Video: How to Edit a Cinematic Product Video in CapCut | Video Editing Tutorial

In today's video, I'm going to show you some more tips, tricks, and techniques for editing a cinematic video in CapCut. A video like this, for example.
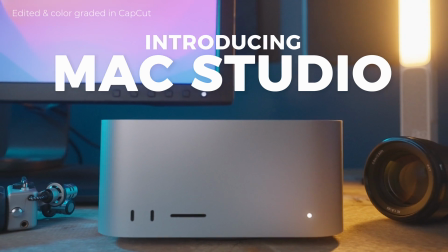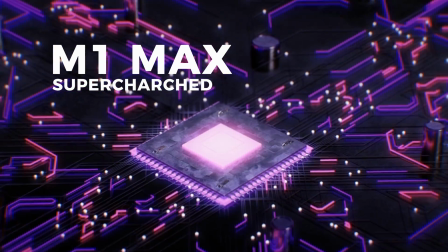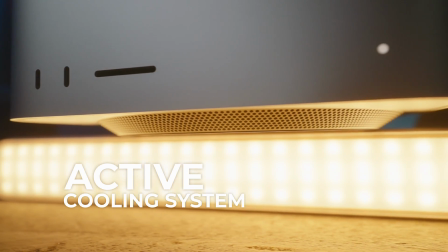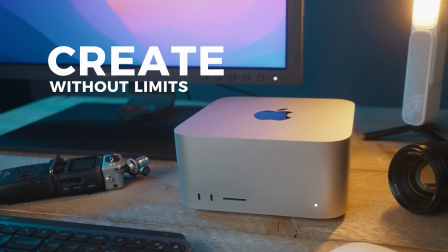And guys, look, when it comes to editing a video like this, especially when you're just starting out, keep it simple, okay? Don't make it too complicated. Less is always more.
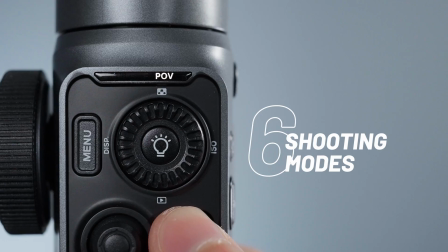And these days with social media and online video, there are companies who will pay you for simple product videos like this that they can then use on their socials. And they're not asking for crazy complicated edits. No, they're asking for simple but good. That's it. Now, of course, that doesn't mean that it's easy.
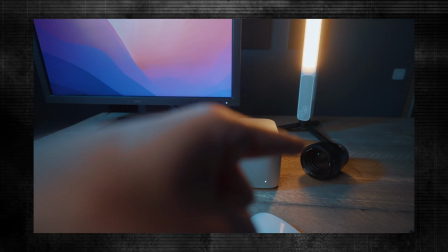And even though this video is about editing, I also want to emphasize that it all starts with an idea and filming your idea, of course. If you already mess up there, then, well, there's no way to fix it with editing.
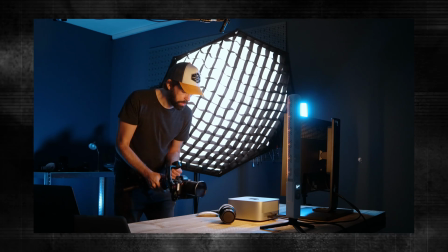And I'll link the behind the scenes video of how I shot that sequence in the description, in case you're interested.
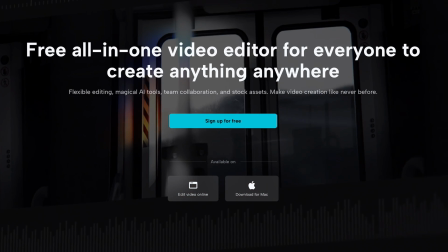And I'm using CapCut for desktop, by the way, but for all you mobile shooters, there's also a mobile version and even an online version. So, I mean, use whatever you want. Okay, here we go. This first tip or trick or whatever you want to call it might seem super stupid, but it's actually super useful and important.
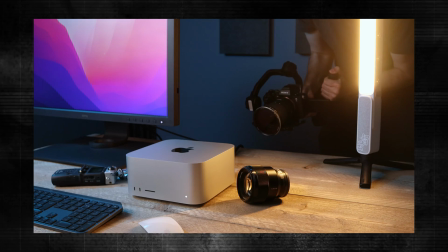Because when you're filming something, sometimes a shot is easier when you do it in reverse. Especially if you're using manual focus. Here's a simple example. If I want to do a push-in shot and end with the subject in focus, well, I have to make sure that I end the shot at exactly the right distance from the subject to get it in focus. So it's actually easier to start close to the subject, set the focus manually, then hit record, and then pull away from the subject.
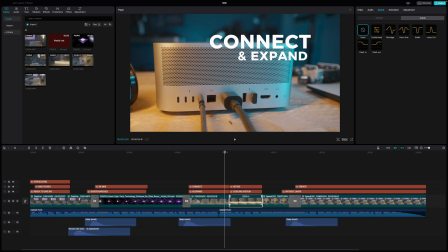And then just reverse the shot in CapCut. And it's super simple, just select your clip and then hit the reverse button here. That's it. And so it might seem super simple and stupid, but it will make shooting your sequence a whole lot easier. CapCut has some really cool built-in transitions and a lot of them, but the thing is that you can't just pick any random transition and drop it on your cut.
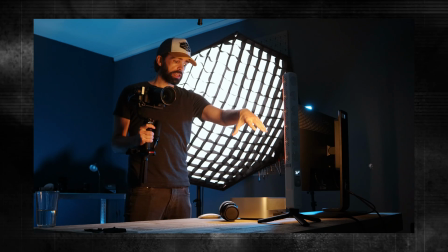It doesn't work like that. If you want to make a transition seamless and smooth, you should already think about the transition when you're filming. Because a transition works best when it's used to connect two shots that already have the same transitioning movement. You know what I mean? Well, let me just show you, because it sounds more complicated than it is.
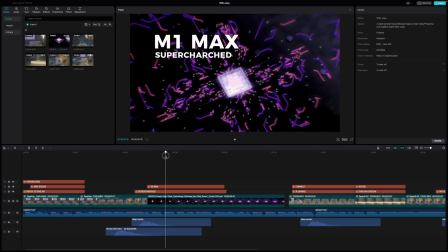Here, for example, to make the transition from this clip to this one, this is what it looks like without transition.
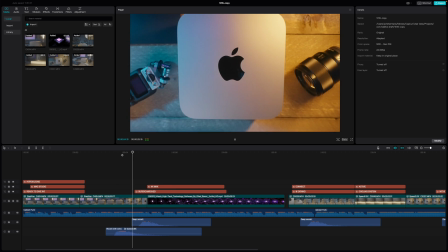It already looks decent with a hard cut because we're transitioning from this
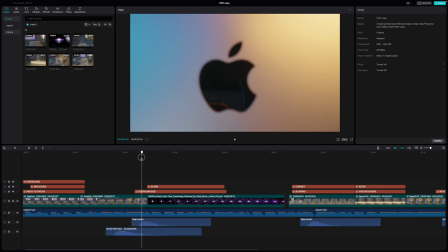downward movement here in this shot to the same kind of downward movement in this clip.
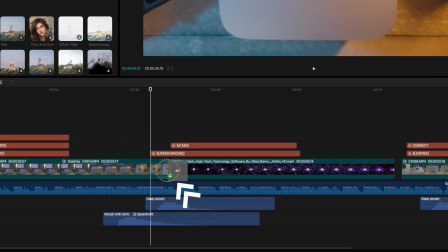But adding a transition with the same movement, some kind of zoom in this case, the pull-in for example, will make everything even smoother. And so when you're filming your sequence, already think about the transitions you want to use because it will make everything a whole lot easier. So it looks a lot better with the transition, but we can actually make it look even better.
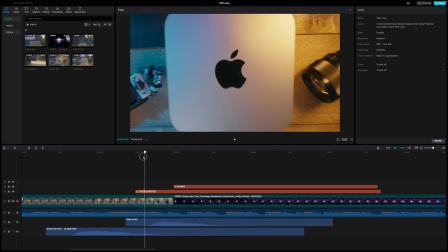Because right now, the movement of the first shot here, right before the transition, is actually a bit slow compared to the actual transition. You know, the downward movement here. And I would also like to have some more zoom in effect right before the transition to make it look even smoother.
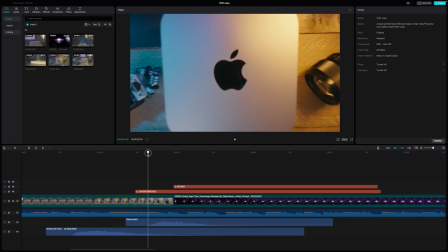So what I'm gonna do is add some keyframes to zoom in this clip at the end here digitally. So put the playhead a few frames before the transition, then hit this little diamond here to create a keyframe for scale, and then move the playhead to the end of the clip.